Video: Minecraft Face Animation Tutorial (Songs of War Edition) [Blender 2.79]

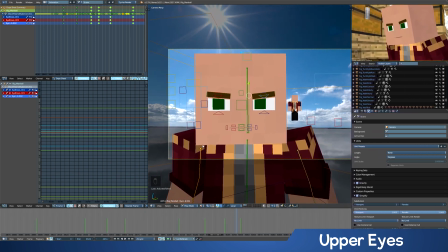41:16 But in this case, I don't bother because I'm fine with a little kind of small window. Gold.
I thought you said it'd be double. It's 200 gold, pal. 200 gold, pal.
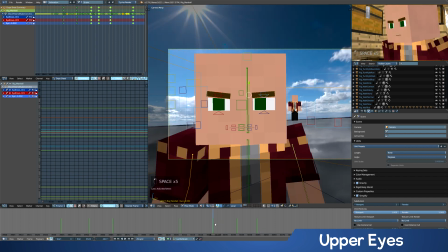41:27 Gold, pal. 200 gold, pal. 200 gold.
So here, it's looking a little bit kind of lame.
It's 200 gold, pal. 200 gold.
So one thing I'm noticing is that his eyebrows are a little slow to go up, and their expression at this point is kind of just...
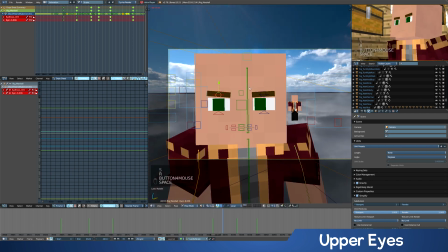41:48 200 gold, pal.
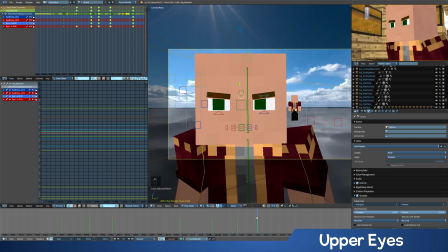41:50 So one thing I'll do here to avoid everything looking to keyframe, keyframe, keyframe, we're going to go to this keyframe. We're going to go back like 1, 2, maybe 3.
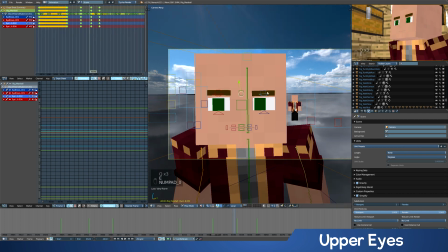41:59 Maybe let's go 2. We're going to set a keyframe on everything again. So we put a keyframe here. And now we're going to bring this one over a little more. That way we'll get this kind of easy.
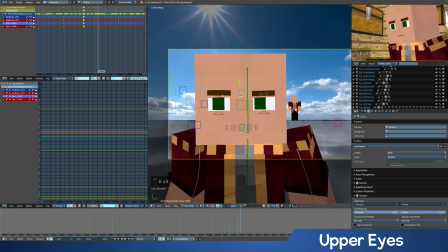42:09 It speeds up and then it slows down, but it's continuing to animate a tiny bit. Then it goes back down.
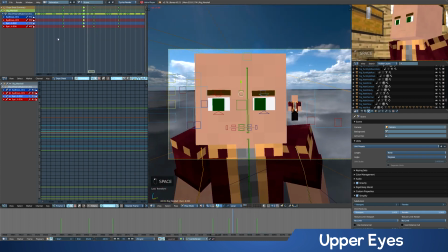42:14 200 gold, pal. 200 gold, pal. Pal.
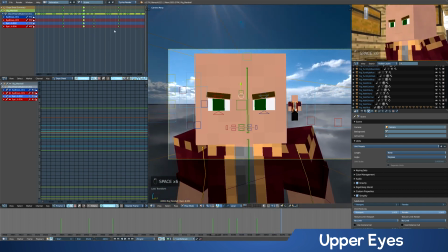42:21 Pal.
Same thing right here. I'm going to actually get...
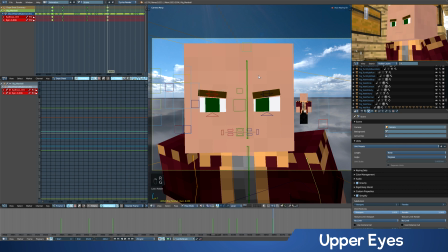42:26 Although this, rather than copying keyframes here, I'm just going to try to take this and go forward a bit and kind of continue the motion as he kind of stays here. But he's kind of also relaxing his face a little bit because he got to the end of the thing.
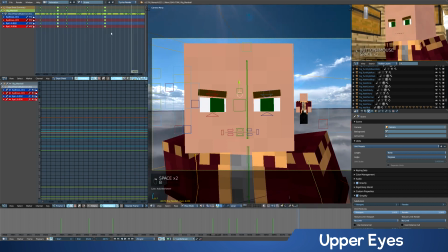42:42 Go forward, and that was way too quick.
Pal.
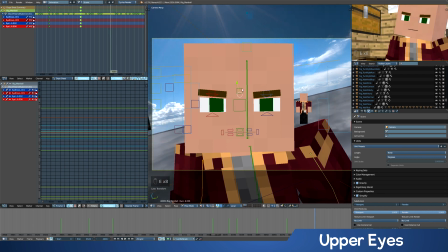42:47 Then right here, here's the ding. So then he's going to go into like an inquisitive expression, which is nice having some kind of thing like that. It's like, huh? Who's at the door? You could go really inquisitive, or you could just go kind of, huh?
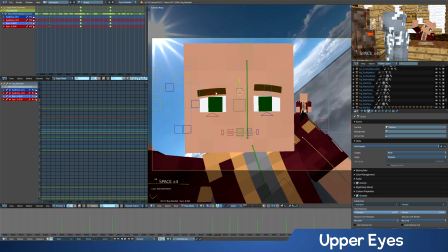43:11 Welcome to...
And here's doing more of the kind of fake happiness, where he's just kind of like faking being a super nice guy.
Welcome to Marshall's Map Shop.
So you can have him go kind of full on. Even raise his eyes a little bit.
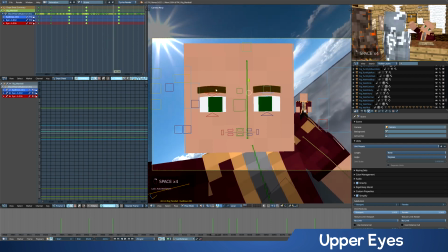43:26 What?
So it's looking alright, although the transition between when he goes from inquisitive to happy is very linear right now.
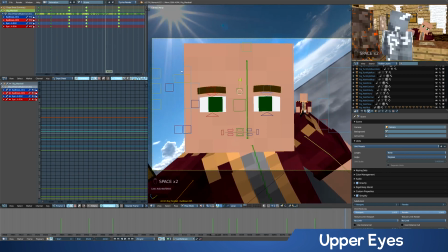43:33 It just kind of goes inquisitive, happy. So I'm probably going to have him go inquisitive, and then kind of lower his expression a little bit more prior to him talking. That way when he goes into the talk, again, it'll be a little happier at that point.
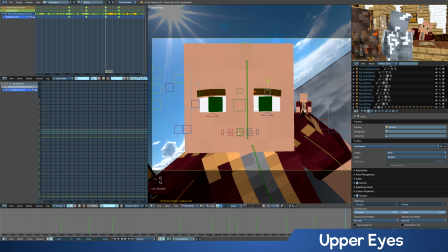43:51 Kind of looks like a testificate. If you added a little nose here, it'd be kind of like a little Minecraft villager.
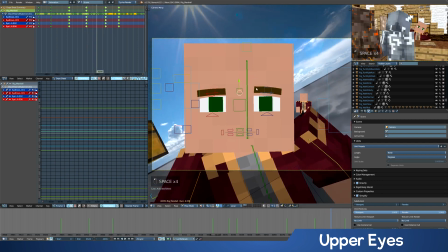44:01 Welcome to...
Okay, looks alright, although because his one eyebrow was way up,
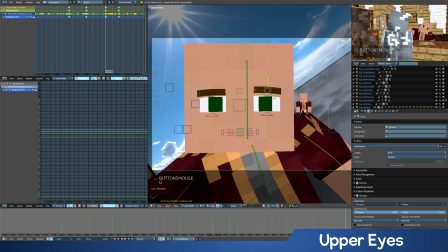44:06 having that eyebrow go way back down looks weird, so that one's not going to go down as much. Welcome to Marshall's...
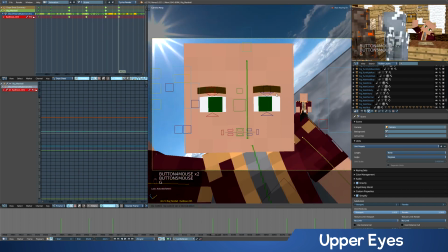44:12 And also this one's not going to go up quite as much here. Otherwise it moves a lot more.
Welcome to Marshall's Map Shop.
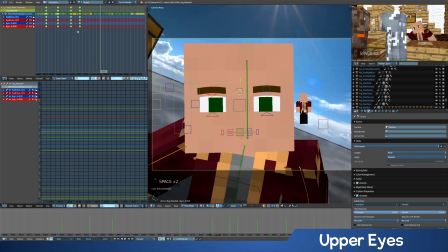44:26 Welcome to Marshall's Map Shop. Welcome to Marshall's Map Shop.
Then here he's going to continue having the happy, but having more of the kind of squinted happy where he's kind of like closes his eyes a little more. He's like, yeah, welcome to Marshall's Map Shop.
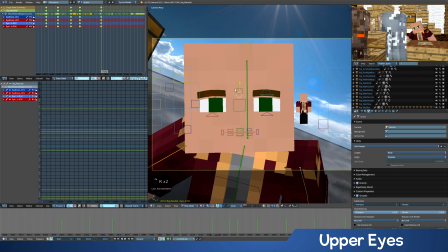44:44 Welcome to Marshall's Map Shop.
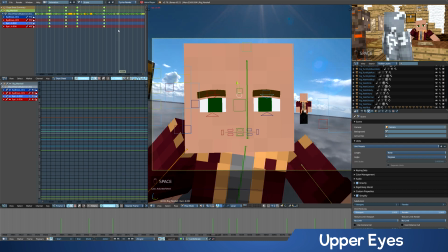44:49 And here I'm going to do the thing again where because I want it to kind of hold here, but I don't want it to be frozen, I'll go to this keyframe, go back a little bit,
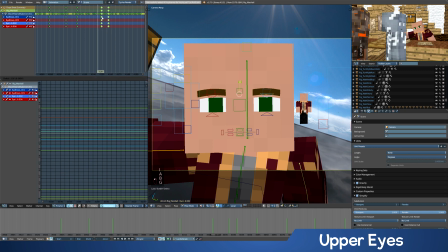44:57 keyframe them all, and I'll put that keyframe kind of here, then where I hold it, I'll have it go like that.
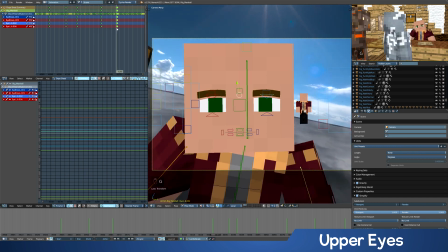45:03 It's hard to explain that, but what I basically am doing is just kind of I'm using the interpolation by Blender to make a new keyframe, and then space things differently to make things kind of time differently.
Marshall's Map Shop.
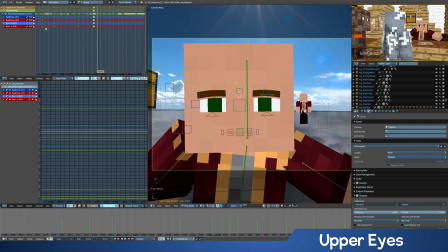45:17 It sounds more complicated than it is. I wish I could do like a really quick demo of explaining it, but it's just kind of look at what I was doing as far as the keyframes. Welcome to Marshall's Map Shop.